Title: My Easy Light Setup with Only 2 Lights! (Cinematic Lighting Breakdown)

Hi, I actually did this little shoot a couple of days ago or weeks ago. It was actually a couple of different shoots for the same project. So it was shot on different days with different people in different lighting situations, but they were all lit by the same two lights. An aperture 60C, which is lighting me right now, and a aperture 120D2.
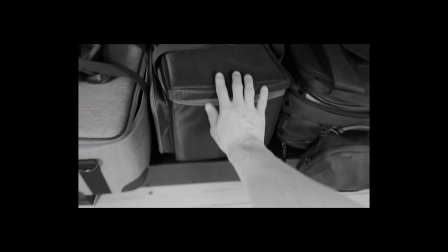(0:50)
So pretty small lights, pretty, I wouldn't say weak, but not the strongest lights, but very useful. They're often with me when I'm doing like a stock footage shoot. So I had these two small lights with me. I think I just wanted to share how I lit these scenes. Maybe someone will find that interesting. So let's just jump over to this first scene with this man sleeping in his bed. How cozy. So for this one, I had the 120D with a lantern
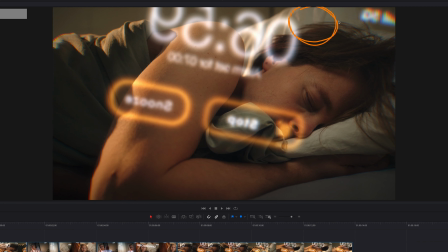(1:30)
above the scene, sort of slightly over to the right.
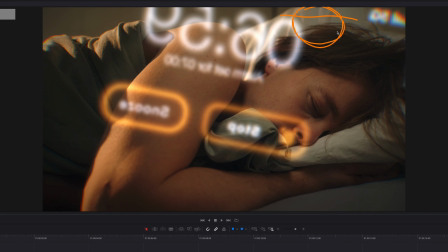(1:35)
And I had actually flagged the sides of it as well,
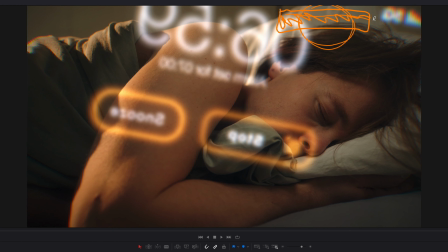(1:40)
just to get a bit of top-down, some soft top-down light onto the bed itself, which I think looks pretty nice.
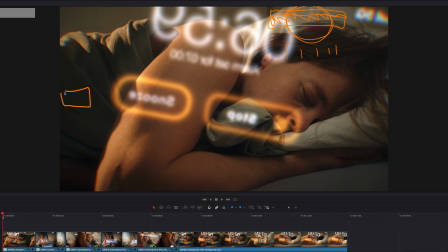(1:49)
Then I added the small aperture 60C on the side, just with barn doors on them,
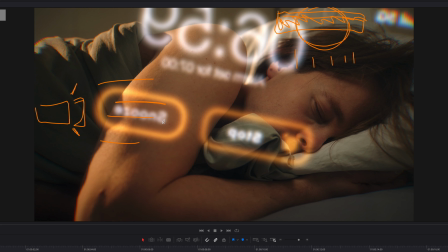(2:01)
and just let that shine straight onto the scene to, mimic a early morning sun shining into the window.
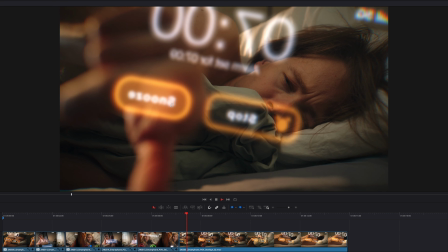(2:09)
So even though there's like no softbox or anything on that 60C, it actually looks really nice and soft.
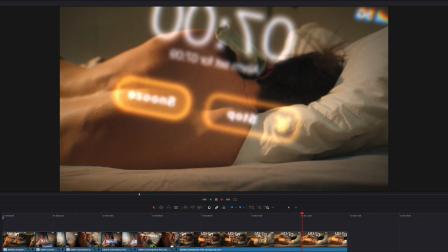(2:14)
I mean, it's direct light, but the shadows aren't crazy harsh.
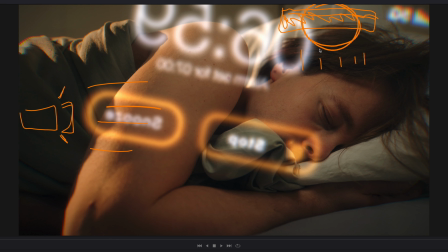(2:18)
And obviously the lantern on the top is sort of softening those hard shadows that might have ended up on his face. And that is actually pretty much the same lighting technique I used for all of these shots. I just realized as I'm recording this that maybe this video didn't really have that much to break down as I might have thought. Isn't that a bit awkward? Anyway, let's jump on through to the next one. I really like this one because this was shot in the evening, so it was actually really dark in that room. For this one, I had the tiny 60C over here, still with just the barn doors,
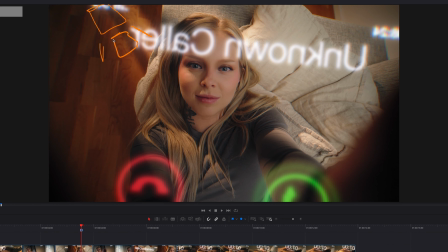(3:08)
no softbox or anything, but I did actually put some objects
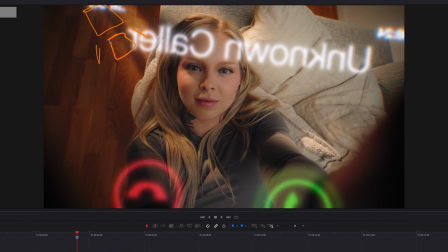(3:13)
between the light and our scene, so we get these
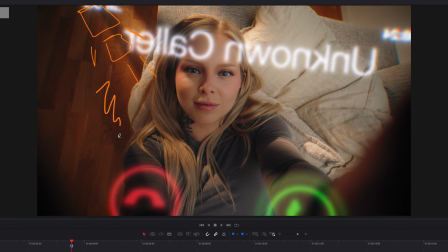(3:20)
nice long shadows here that I think are pretty nice.
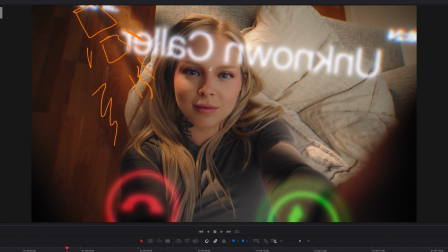(3:24)
So we get some uneven sunlight hitting the scene.
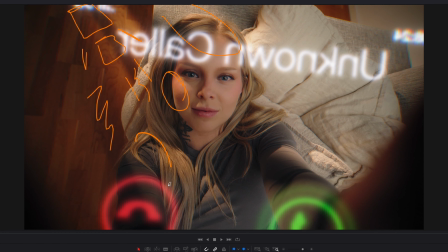(3:29)
We got sunlight here, we got a little bit on her cheek, we got some on her shoulder, a little bit over here on the pillow and her arm. It's sort of these points of light here and there, even though it's just from the one little light.
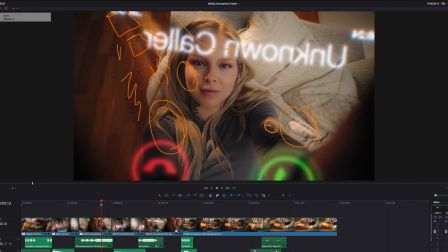(3:42)
And then again, the 120D with the lantern on it, off to the right, sort of evening out the scene a little bit.
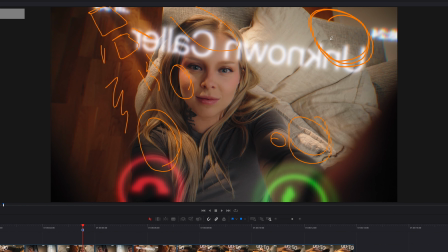(3:55)
Looking at it now, I feel that it might actually be a little bit too strong. I think I would have liked this shot to be a little bit darker. I wouldn't mind more shadows on her face. Maybe have a light that's sort of more from the front, sort of faking that light from a smartphone
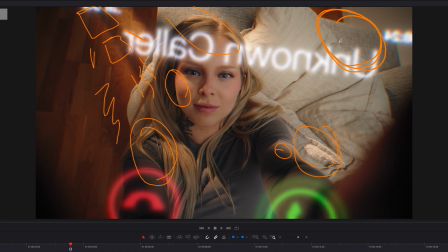(4:18)
instead of that big lantern lighting up the scene.
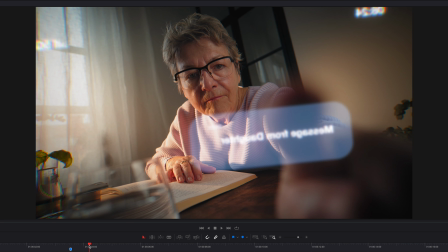(4:20)
I don't know, let me know what you think. Then we have this kitchen scene, a woman checking a text on her phone.
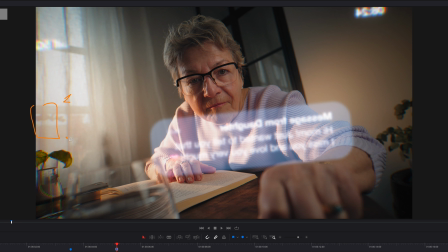(4:29)
Again, there's the 60D off to the left here, just with the barn doors. No softbox or anything. Just straight onto her shirt, her arm, a little bit on the table.
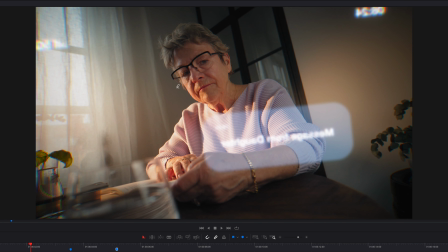(4:48)
Kind of hits her face slightly in the beginning of the video,
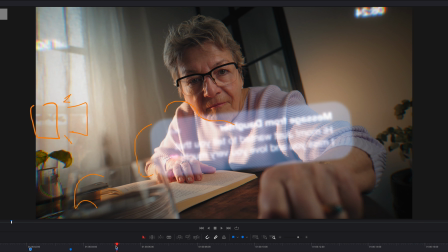(4:54)
but then as she leans forward to check out the text messages, sort of disappears a little bit. Still a little bit on the lower part of her cheek and her chin, but I think that looks really nice.
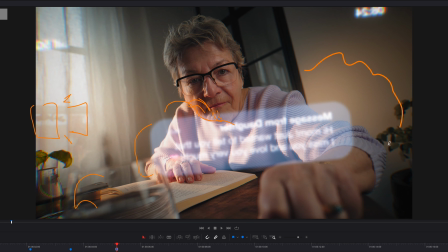(5:07)
It also warms up the background a little bit, all to make it look like there's a sun somewhere out there on the other side of that window, shining in the morning or in the late afternoon, even though this was shot on a really cloudy, overcast day in Gothenburg.
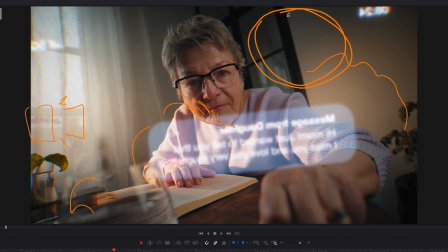(5:28)
Then, as with the other two shots, lantern on the 120D2
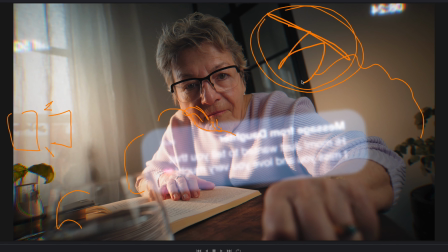(5:39)
that sort of lights up the scene a little bit more.
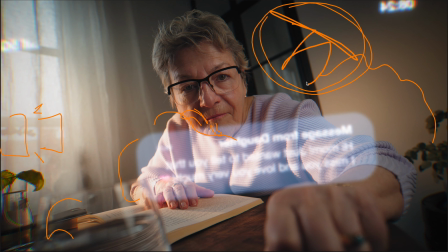(5:43)
Maybe, as with the previous one, maybe a little bit too much. Maybe. Or maybe not, I don't know. It looks nice.
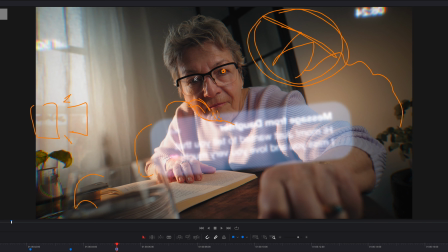(5:58)
I like that there is some light in her eyes. She gets a nice soft shadow on her face. Yeah, never mind. I like it. I think it's good. I also have this, it's the same
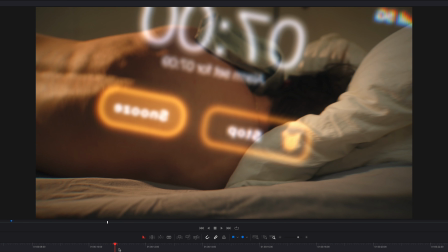(6:14)
location as the bedroom scene, but in this shot, our model is sitting on the bed and sort of picking up his phone to decline an incoming call instead of
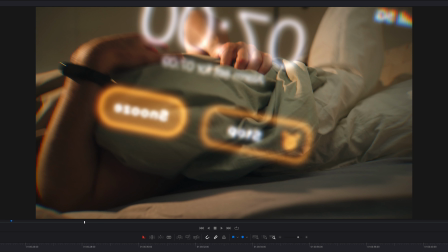(6:26)
turning off an alarm in the morning. I think actually that's one of my favorite shots, because in this scene, the real sun was actually lighting our background a little bit.
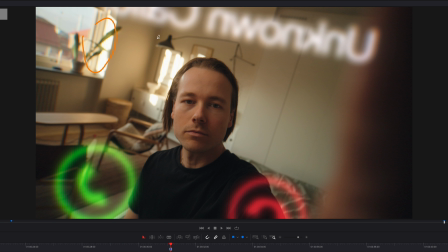(6:38)
So over here, that's the real sun. This is the real sun. I, for this shot, also moved the lantern over to this side, and it's really, really close to his face. So it's just outside of frame in this shot. And that is why he has a really soft light on his face, very soft shadows.
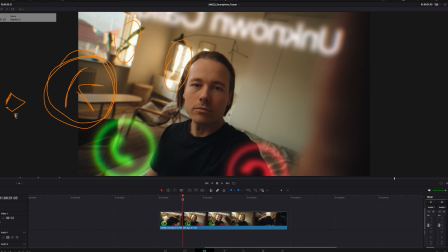(7:03)
And I also had the 60D like all the way up here in the corner somewhere, still with the barn doors on them, to get that harsh sunlight. And I think I could have actually could have added some more light from the 60D into this scene, because you don't really see it.
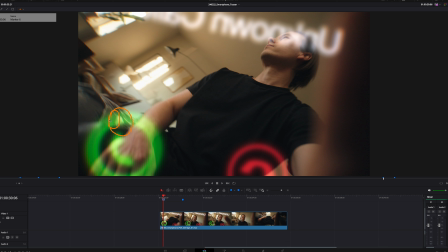(7:27)
I mean, it's going fast. It's going by really fast, but I think you can see the light hitting the bed over here,
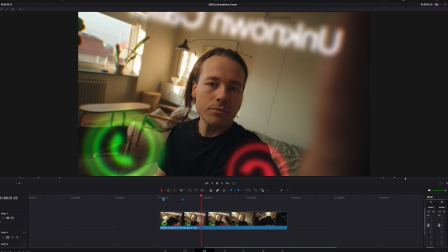(7:35)
maybe his arm and his legs a little bit, but it happens so fast that you don't really notice. And if I did this same scene again,
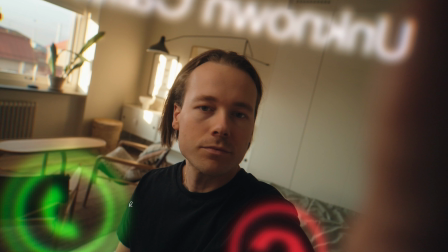(7:44)
I would probably move that light a little bit and just give him a little bit of harder sunlight down here,
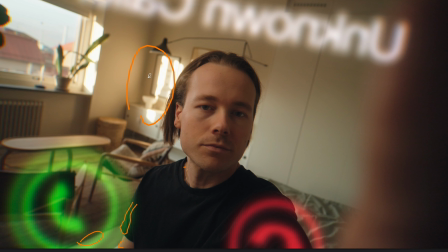(7:50)
because I think that would complement the sun that we see in the background really well.
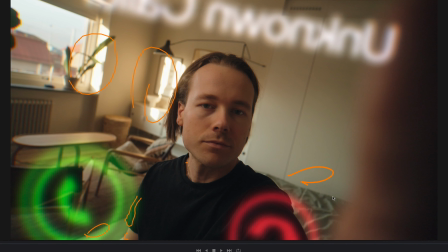(7:57)
Maybe even add, a spot of sunlight, on the bed here maybe,
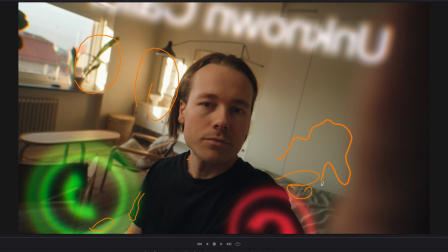(8:02)
or up here somewhere would probably be pretty nice.
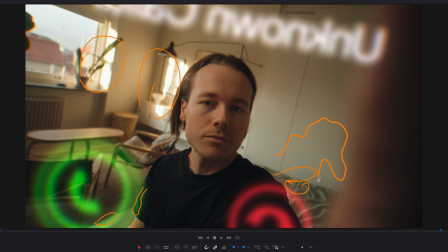(8:09)
But overall, still very happy with these.
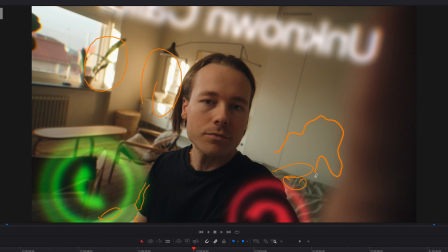(8:12)
It's nice to see that you can do a lot with just two small lights. Well, I guess that's it. I was just uploading these to get images, so I thought I would just go through them and talk a little bit about them, because I think they look pretty nice.